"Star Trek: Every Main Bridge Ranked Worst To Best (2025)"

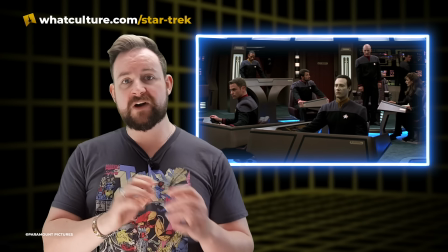[12:24]
Clearly built on a big screen budget, the Enterprise E's bridge is lush and vibrant, replete with Mike Okuda's famous LCARS displays and signage,
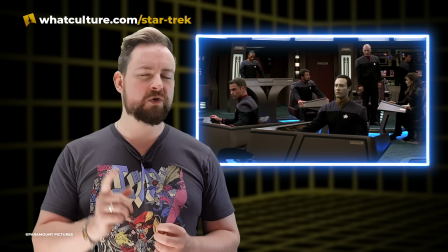[12:32]
with one of the strangest and coolest new additions or subtractions. In Star Trek First Contact only,
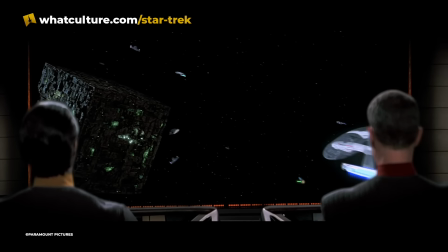[12:39]
the main bridge view screen of the Enterprise E was replaced by a blank wall on which images were holographically projected.
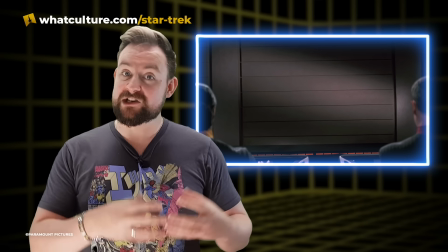[12:47]
While this was an interesting and logical advancement in Star Trek tech,
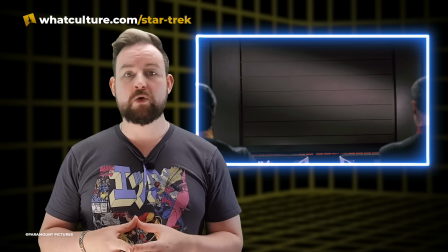[12:51]
the producers ultimately decided that a blank wall taking up a quarter of the Enterprise E's bridge set wasn't the greatest use of space,
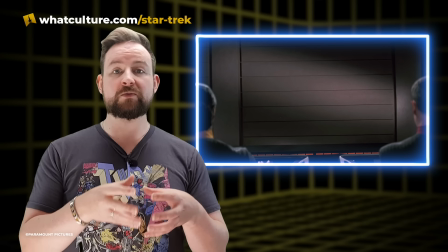[12:58]
so a traditional view screen was added for subsequent features.
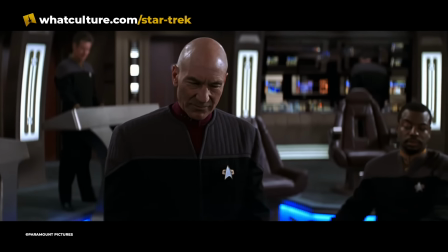[13:01]
Minor changes were made to the set throughout its film legacy, including the addition of colourful highlights to match Star Trek Insurrection's lighter tone,
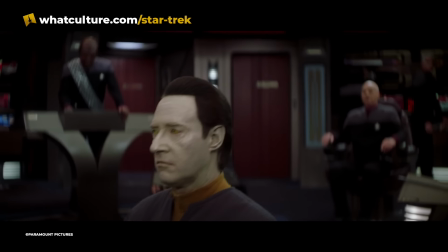[13:09]
and the removal of much of the colour to match Star Trek Nemesis's heavier one.
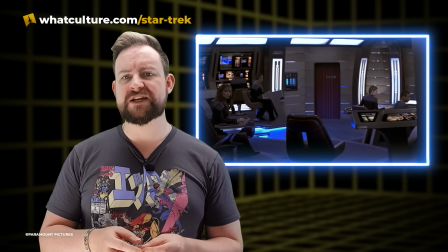[13:13]
Nevertheless, Zimmerman's Enterprise E bridge is a great set, and we should have spent more time than just 3 movies with it.
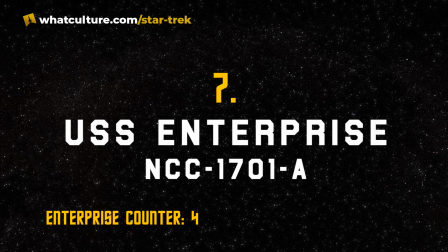[13:21]
Number 7. USS Enterprise NCC-1701A.
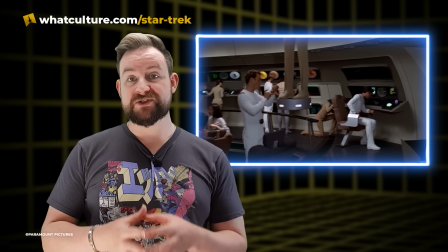[13:28]
Following the use and reuse of Matt Jeffries and Joe Jennings' Star Trek Phase 2 bridge in Star Trek the Motion Picture,
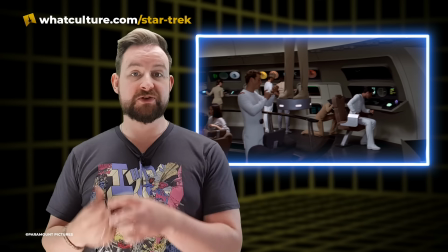[13:34]
Star Trek The Wrath of Khan, The Search for Spock and The Voyage Home,
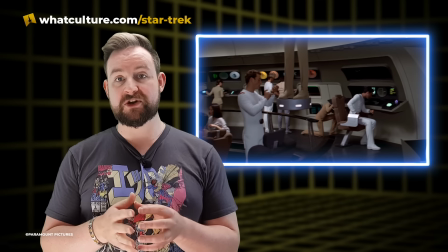[13:37]
the refit Enterprise bridge was co-opted by the production of Star Trek The Next Generation for that show's various Bridges of the Week,
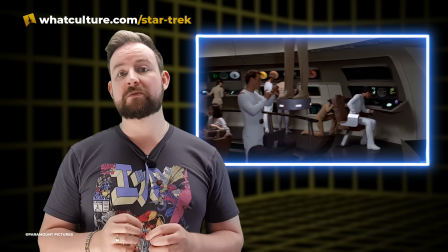[13:45]
leaving Kirk and company without a proper home.
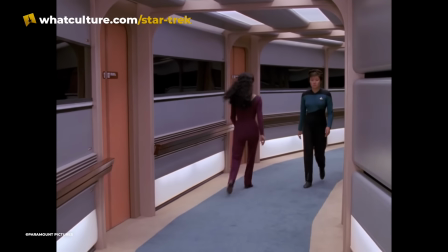[13:48]
As the Hilton in Space look of Star Trek The Next Generation was apparently all of the rage, director William Shatner hired TNG's production designer,
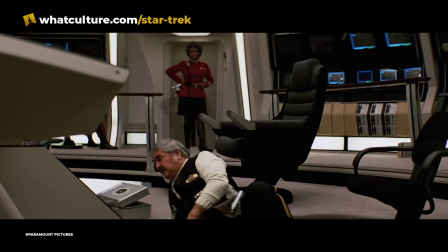[13:56]
Herman Zimmerman, there's that name again, to give the new Enterprise A similar vibe for Star Trek V The Final Frontier.
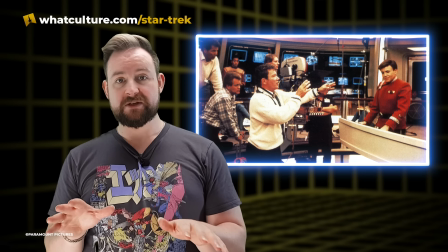[14:03]
The Enterprise A bridge was a brand new set, calling back to the simple and elegant design of the original series,
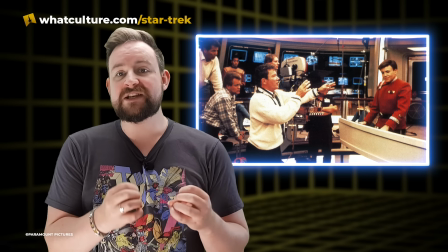[14:09]
while adding new flourishes like leather trim and intricate built-in lighting, as well as new 23rd century interfaces by Mike Okuda.
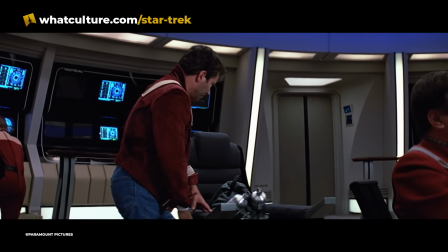[14:17]
The Enterprise A's bridge in The Final Frontier was heavily inspired by the bridge of the Enterprise D,
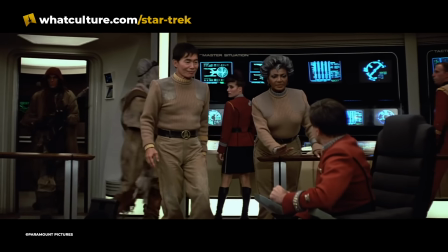[14:23]
including the warmer earth tone carpeting and paint, but that would dramatically change in the next installment,
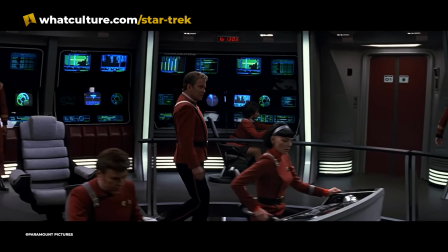[14:29]
Star Trek VI The Undiscovered Country.
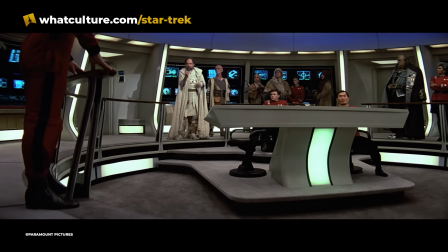[14:31]
It's in that movie where the set became distinct, ditching the tan colours for brushed metallic surfaces and a red leather trim.
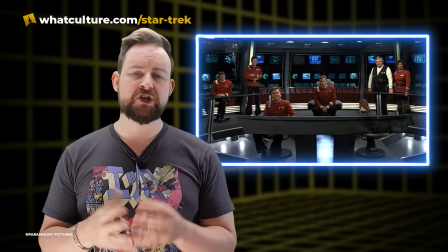[14:39]
The Enterprise A's bridge in The Undiscovered Country is colder and grimier than it had appeared in the other film,
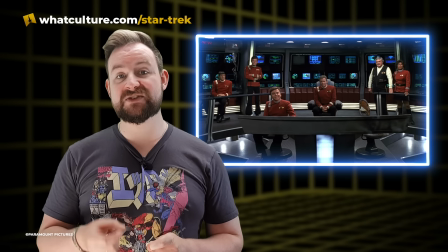[14:45]
but the lived-in look worked perfectly for the original series cast's swan song and remains one of the best bridge designs in the franchise.
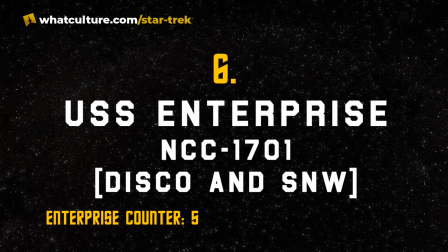[14:54]
Number 6. USS Enterprise NCC-1701 Discovery and Strange New Worlds.
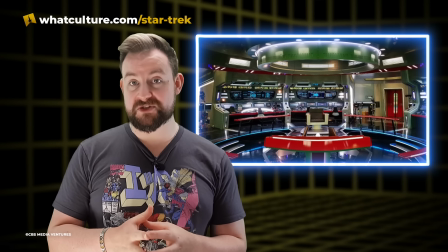[15:02]
The pre-fit bridge of Pike's Enterprise from Star Trek Discovery is one of the most faithful and stylish sets in the franchise,
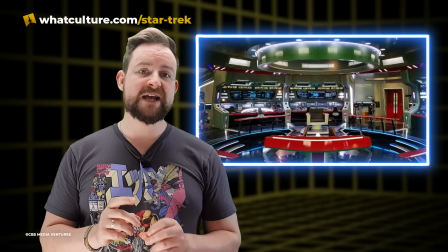[15:10]
and certainly one of the best in the CBS All Access era.
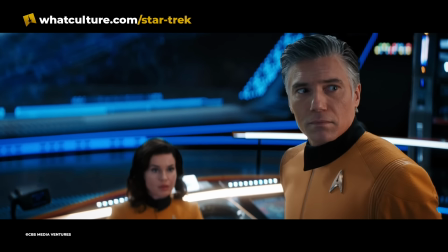[15:14]
Designed by Tamara Deverell, the new old 1701 bridge is one of the franchise's most advanced in terms of set design,
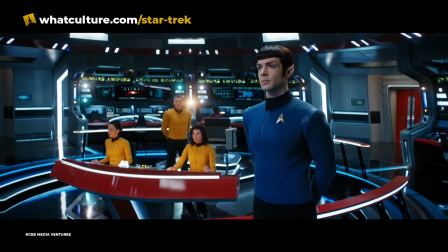[15:22]
using powder-coated metal in its construction instead of the usual painted wood.
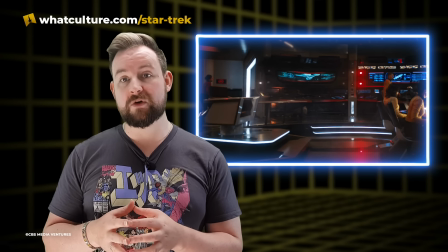[15:27]
The bridge's dramatic glossy black floors and blue lighting scheme create fantastic visual interest,
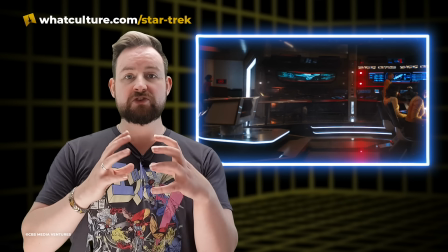[15:33]
which allows the traditional orange-red accents to pop.
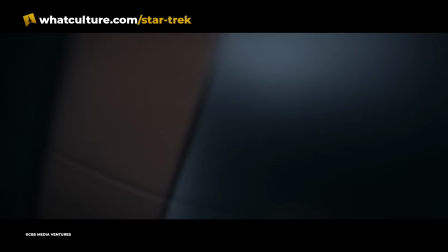[15:36]
Deverell's ingenious use of an outer corridor surrounding the bridge allows it to be larger than its 1960s predecessor,
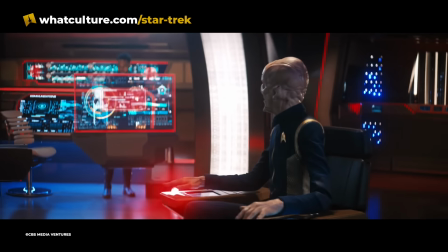[15:44]
matching the USS Discovery's grandeur without fundamentally altering the source material.
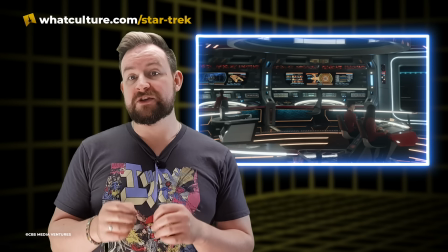[15:49]
For Strange New Worlds, this design was inherited by the new production crew, led by production designer Jonathan Lee.
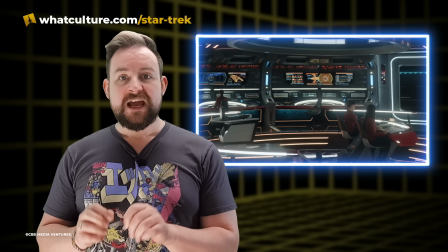[15:56]
Though he liked the set that was created for Discovery, he felt that for the new series it needed to be warmer.
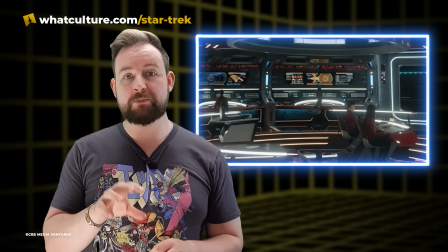[16:02]
He did away with some of the cooler blues and included browns, reds, and more motion graphics on the screens.
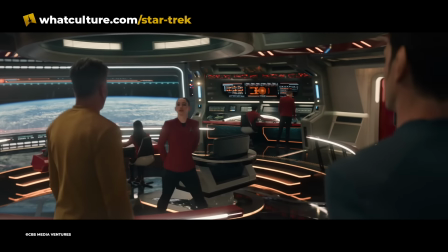[16:09]
Greenlighting a series required the construction of a new view screen, as the one depicted in Such Sweet Sorrow had been achieved with visual effects.
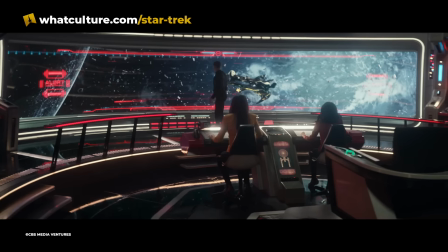[16:17]
The redesign was to evoke the feeling of control but exploration. It was, after all, the brain of the star of the show.
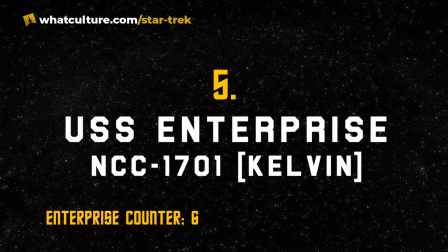[16:25]
Number 5. USS Enterprise NCC-1701 Kelvin Timeline.
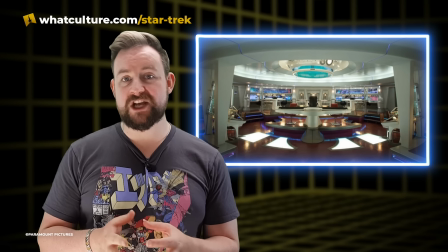[16:33]
Among the numerous impossible tasks when J.J. Abrams rebooted the Star Trek timeline in 2009,
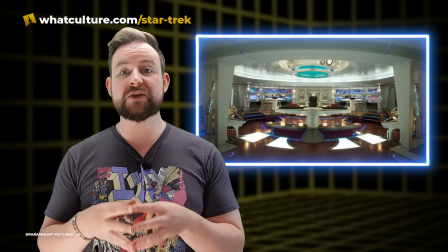[16:39]
production designer Scott Chambliss was able to successfully translate the cardboard
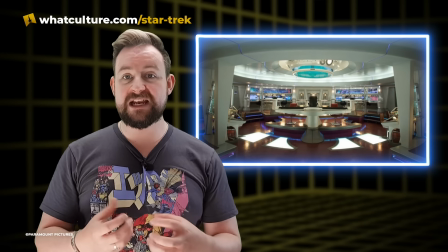[16:44]
sets of the original Enterprise into something appealing and believable for a big-budget movie audience.
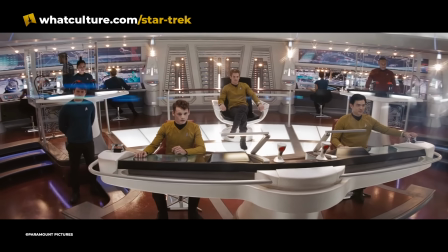[16:49]
The redesign of the Enterprise's interior for Star Trek 09,
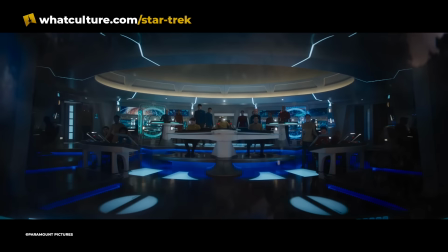[16:54]
Star Trek Into Darkness, and Star Trek Beyond paid homage to Matt Jefferies' classic sets,
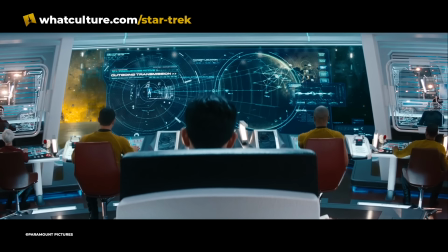[16:59]
embracing the 1950s and 60s googie aesthetic, while also feeling believable as far-flung futuristic design. For over a decade, some have derisively referred to the Kelvin Timeline Enterprise's bridge as an Apple store, but really, what Apple store are they going to?
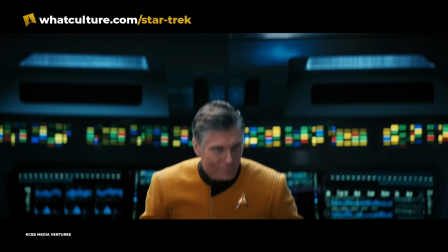[17:17]
Because I'd like to visit it. Like Tamara Deverell's Star Trek Discovery Enterprise set,
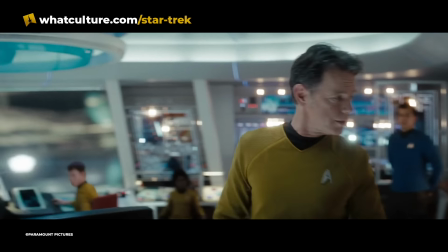[17:21]
the Kelvin Timeline bridge is a reasonable balance between the original series' look and something completely new,
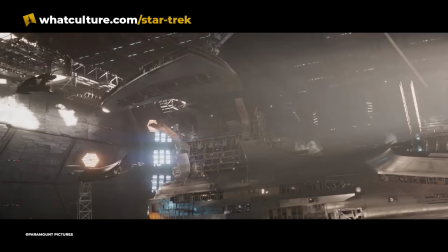[17:28]
exactly what the franchise needed for the rebirth that brought us the rich glut of Star Trek currently streaming on TV today.
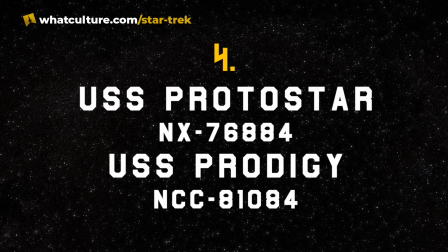[17:37]
Number 4. USS Protostar NX 76884, USS Prodigy NCC 81084.
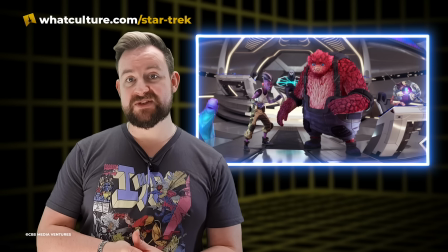[17:46]
The USS Protostar was the first of its class, and for a time looked like it would be the only one of its class.
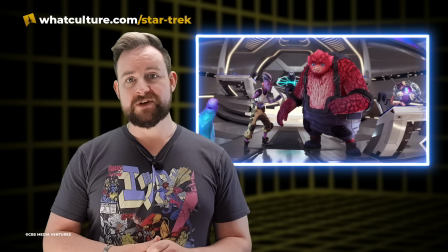[17:52]
The overall ship design originated from John Eaves,
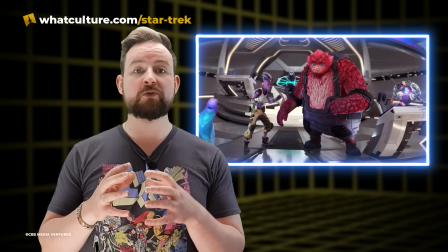[17:55]
though director Ben Ebon and art director Gia Nyan pivoted away from his designs, opting for something fresh and different from what had come before.
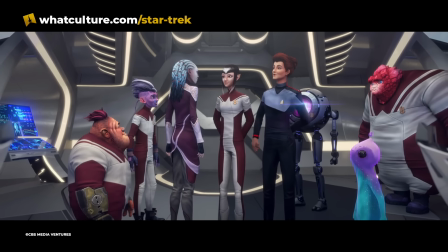[18:04]
Star Trek Prodigy may be in a state of limbo at the moment, but the bridge is still standing.
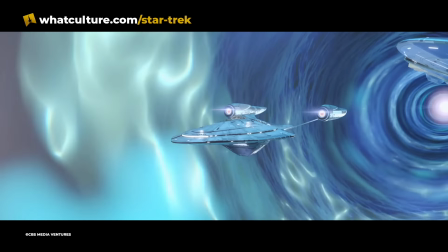[18:10]
It is bright, spacious, and although the Protostar itself may no longer be with us, the USS Prodigy,
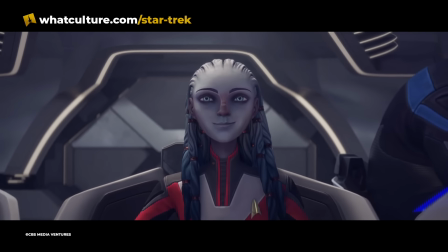[18:15]
also Protostar class, is currently commanded by Captain Gwyn along with First Officer Dal.
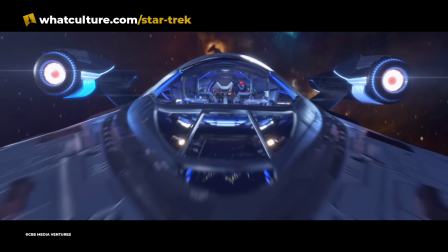[18:21]
This also reflects the one change between the Protostar and the Prodigy. The single captain's chair from Chakotay's ship has gained a partner for Gwyn's.
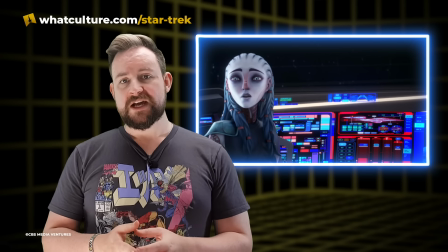[18:30]
The consoles use blue LCARs based on Mike Okuda's designs. There is no view screen, but a holographic display can pop up to allow the crew to speak to others.
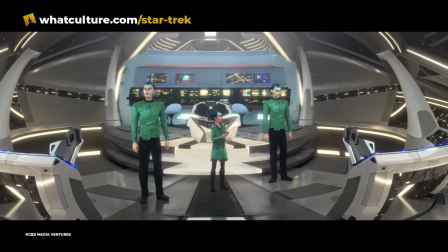[18:39]
Speaking of holograms, the Protostar bridge can change its appearance.
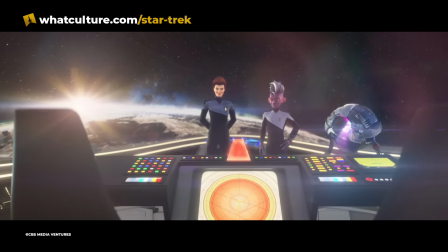[18:43]
In All the World's a Stage, Matt Jefferies' original series design was overlaid on the Protostar,
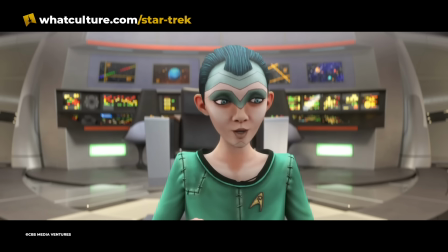[18:49]
wowing several Enterpriseans and more than a few members of the audience.
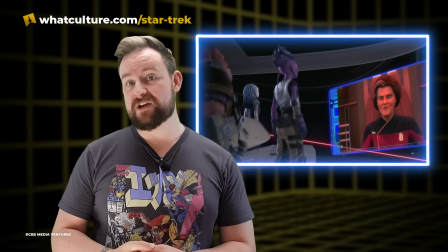[18:54]
This holographic technology is something we would very much like to see in the long gestating third season of Star Trek Prodigy.
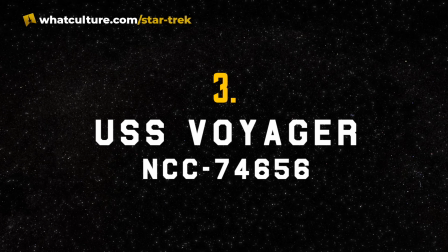[19:03]
Number 3. USS Voyager NCC 74656.
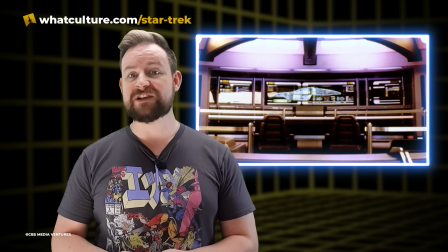[19:08]
Designed by Richard James, Voyager's command center cleverly incorporates motifs and shapes from the ship's filming miniature,
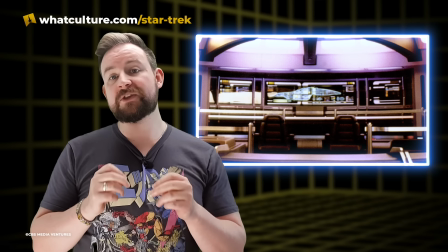[19:15]
linking the exterior and interior of the USS Voyager in a way no other Trek series had quite done.
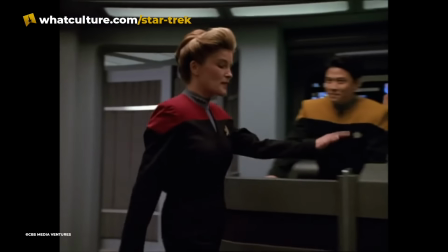[19:22]
Voyager's bridge is massive and wide, separating the characters and preventing the cast from properly sharing the screen.
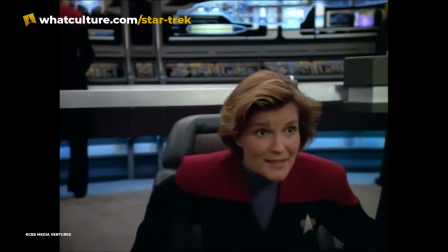[19:28]
There is another issue. The captain and first officer's chairs are sat next to each other, giving equal weight to both positions.
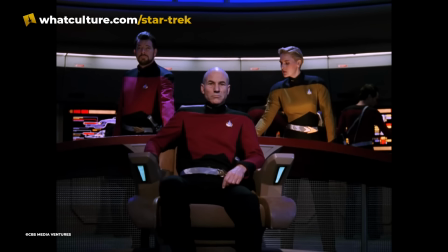[19:35]
Where Captains Kirk, Picard, and Sisko all enjoyed a commanding presence in the center of their bridges,
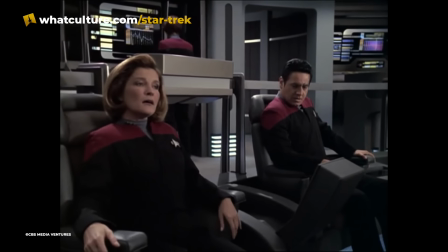[19:41]
the franchise's first female captain essentially shared her standing with her first officer.
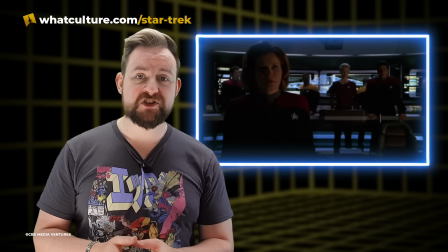[19:46]
Unintentional politics and dark brown upholstered walls aside,
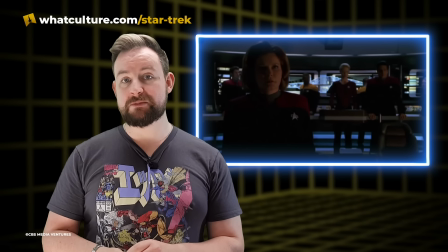[19:49]
Voyager's bridge did contain some of the best, most intricate octahedral computer interfaces in the franchise, and the use of actual computer monitors gave the set more life than her predecessors.
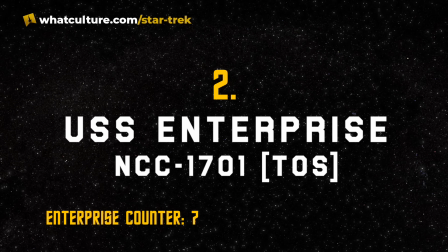[20:01]
Number 2. USS Enterprise NCC-1701, the original series.
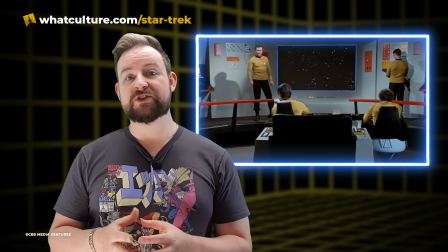[20:09]
Matt Jefferies' original 1960s bridge for Star Trek is the quintessential Starship bridge.
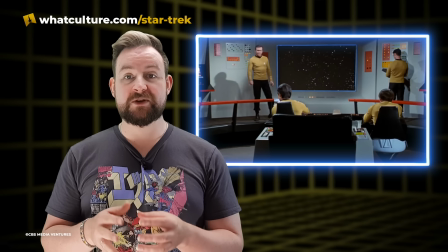[20:15]
There's a reason its configuration has been copied by everything from Stargate to the Orville.
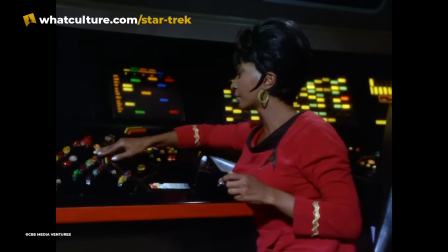[20:20]
Yes, the set used computer controls that looked like Jolly Ranchers to us today, but as Jefferies himself attested, the Enterprise bridge was functional.
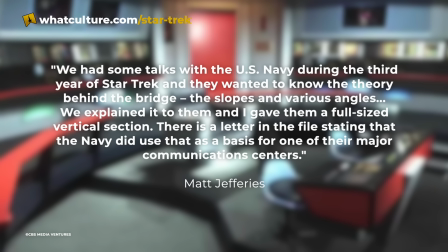[20:29]
We had some talks with the US Navy during the third year of Star Trek, and they wanted to know the theory behind the bridge, the slopes and various angles. We explained it to them, and I gave them a full-sized vertical section.